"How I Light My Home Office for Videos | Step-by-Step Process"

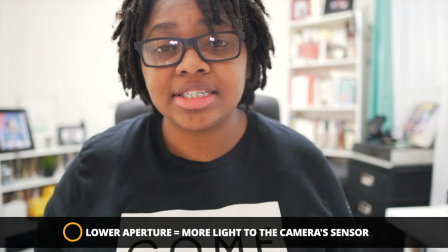4:03 So literally without changing any of the settings on the camera, just putting on a different lens,
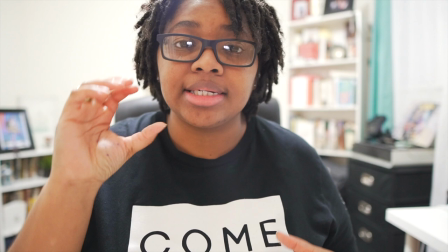4:07 you can see how much more brighter the image is from going from an f4 to an f1.4,
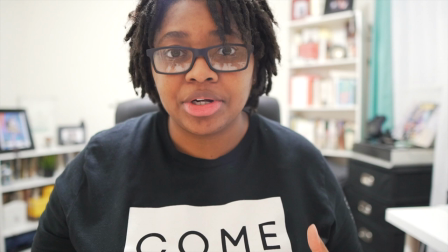4:14 just letting more light naturally be on the sensor. The ISO was at 1600 and now I'm going to adjust it so that it's more
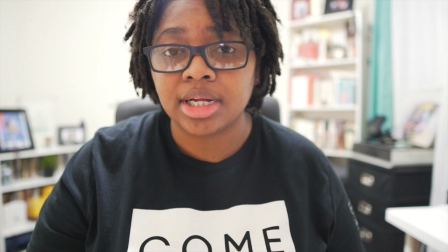4:22 properly exposed still for where I'm sitting before I actually turn on the light that I want to use.
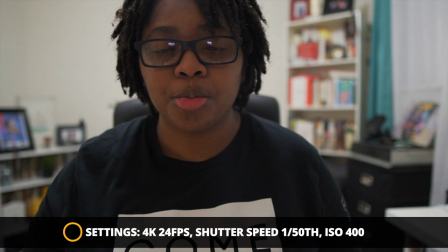4:28 Okay, so right now have the iso at 400 i'm still at f 1.4 and if you're not aware then i'm at 4k 24 frames per second now
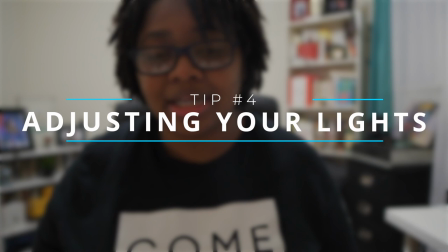4:37 the way that you want to get into this fourth piece which is the actual lighting
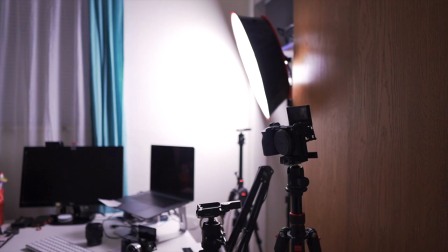4:42 setup i want to start from the darkness and add lights on i never want to just turn everything on all the lights on and then try to adjust the camera settings that's a bit backwards and it's not going to be super helpful for when you're trying to adjust the settings and knowing where things are because you're not knowing where light sources are coming from and you're not knowing what those light sources are doing to the image. That's why I said the most important things that we're starting with is analyzing the room, where's the light coming from, and then we're looking at where are we placing the camera to know where are we getting light from.
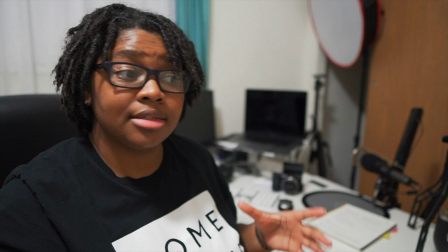5:18 So now we're going to get into the settings and we're going to jump over to where I have my light set up.
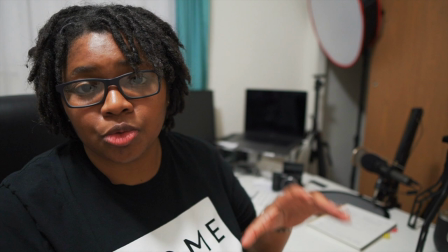5:24 So again, lighting still coming from the ceiling. It's going to look all kind of weird until we adjust it.
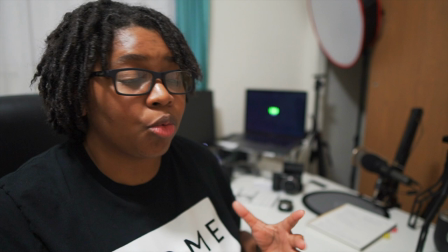5:29 But now we're at a place where we're getting ready to turn our lights on and I'm just leaving the ceiling light on so you can actually see me.
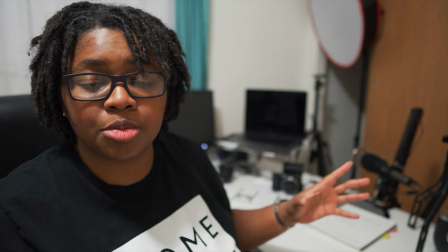5:36 But what I want to do is turn this ceiling light on and I'm going to turn that light on and explain it a little bit better.
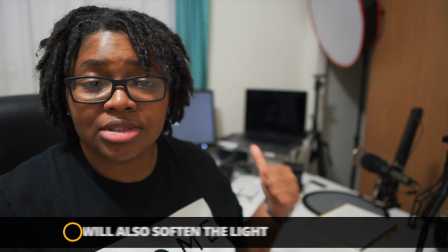5:43 But the reason why that light is not angled directly at me and I'm pointing it towards the wall is because I want to do what's called bounce the light.
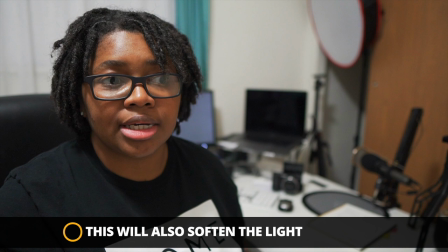5:51 So we want to bounce that light off of the wall for me personally in my personal setup because I don't want that light directly on me.
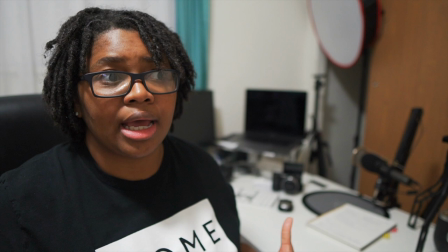6:00 I'm already up against the wall for the most part and I don't want to sit that light next to the door.
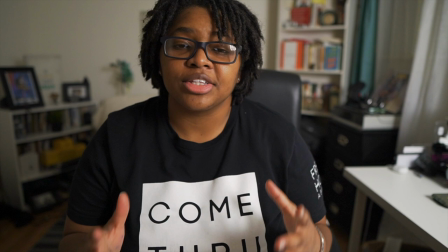6:05 So I'm just going to use my resources and take that same lighting, still be able to use it, but just bounce it off the wall.
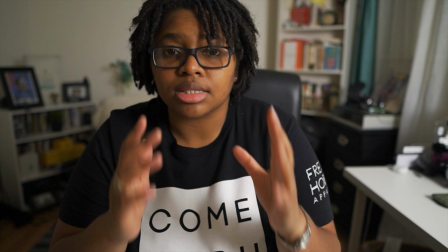6:13 All right. So now we've put into practice all the things we've learned thus far.
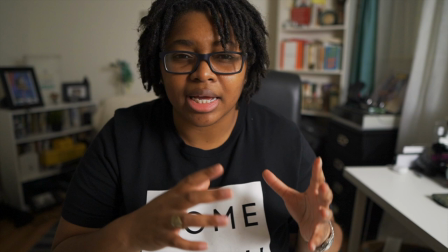6:17 And so now we can see the light still not being directly on me. it bouncing off the wall it's the wall is going to act
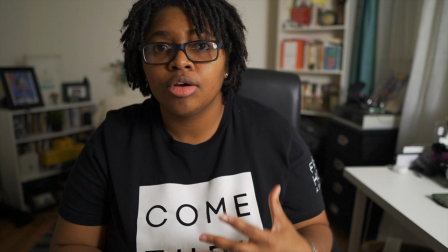6:24 like a soft box light and that's going to be super helpful to me because as you can see i'm starting to get light from over here and you
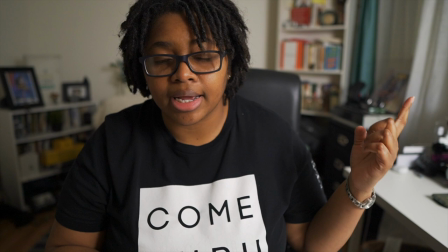6:31 can see this side of my face is a bit darker because there is no light source here this would be much brighter if i had you know lighting coming from
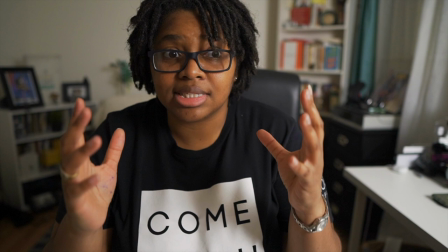6:39 that actual window but we're not and i've turned off the ceiling light just to be able to to see again starting from darkness
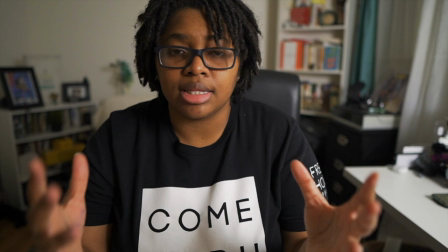6:47 and adding the light with that one light on this is what I'm getting thus
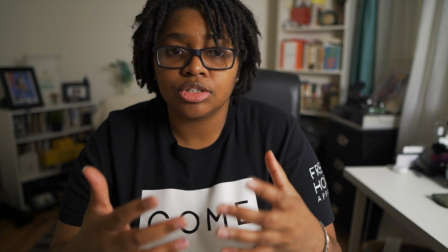6:52 far and so to change that ISO again so for this
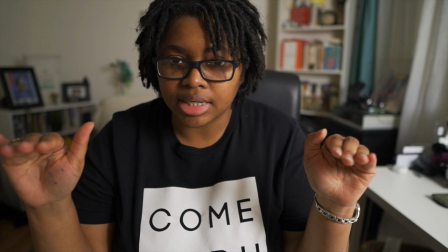6:57 particular shot I'm at ISO 200 because I want to be evenly
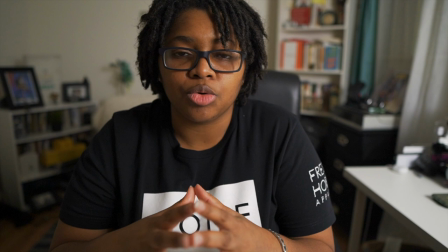7:01 exposed I don't want the white to look like an infinity white or the tables to look
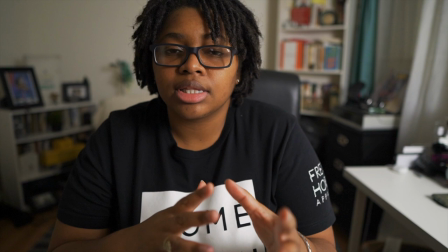7:06 like an infinity white I still want you to be able to see some details or the walls and things like that so the thing that I'm using for my lighting
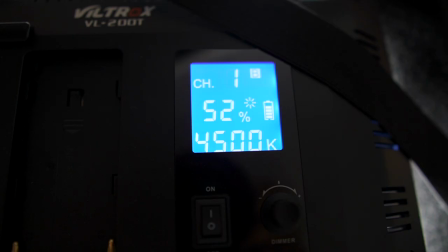7:14 source is a kit that I'll put down in below it's the the Viltrox VL 200 light kit that comes with a remote light
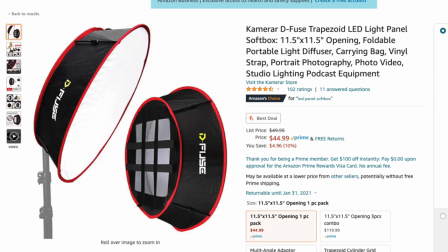7:22 stands everything you would need to get started and I also include the softbox lights that is condensable and removable it'll fold down pack down into a small little cylinder and that's super helpful for when I'm traveling or if I want to pack this stuff up and just really clear the room out it's
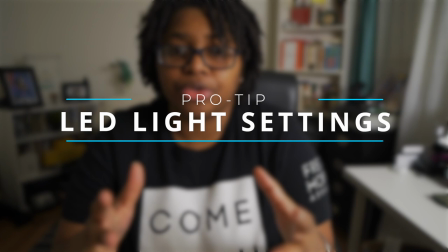7:38 super easy just to condense down so I'm sure you're asking like where's the pink or the purple lightings that I would have if I'm gonna do that we'll get into that in a minute because we're not quite done with the lights. I didn't just turn the light on. I really already have these set to a couple things. So we have what's called light temperature which is Kelvins or measured in Kelvins.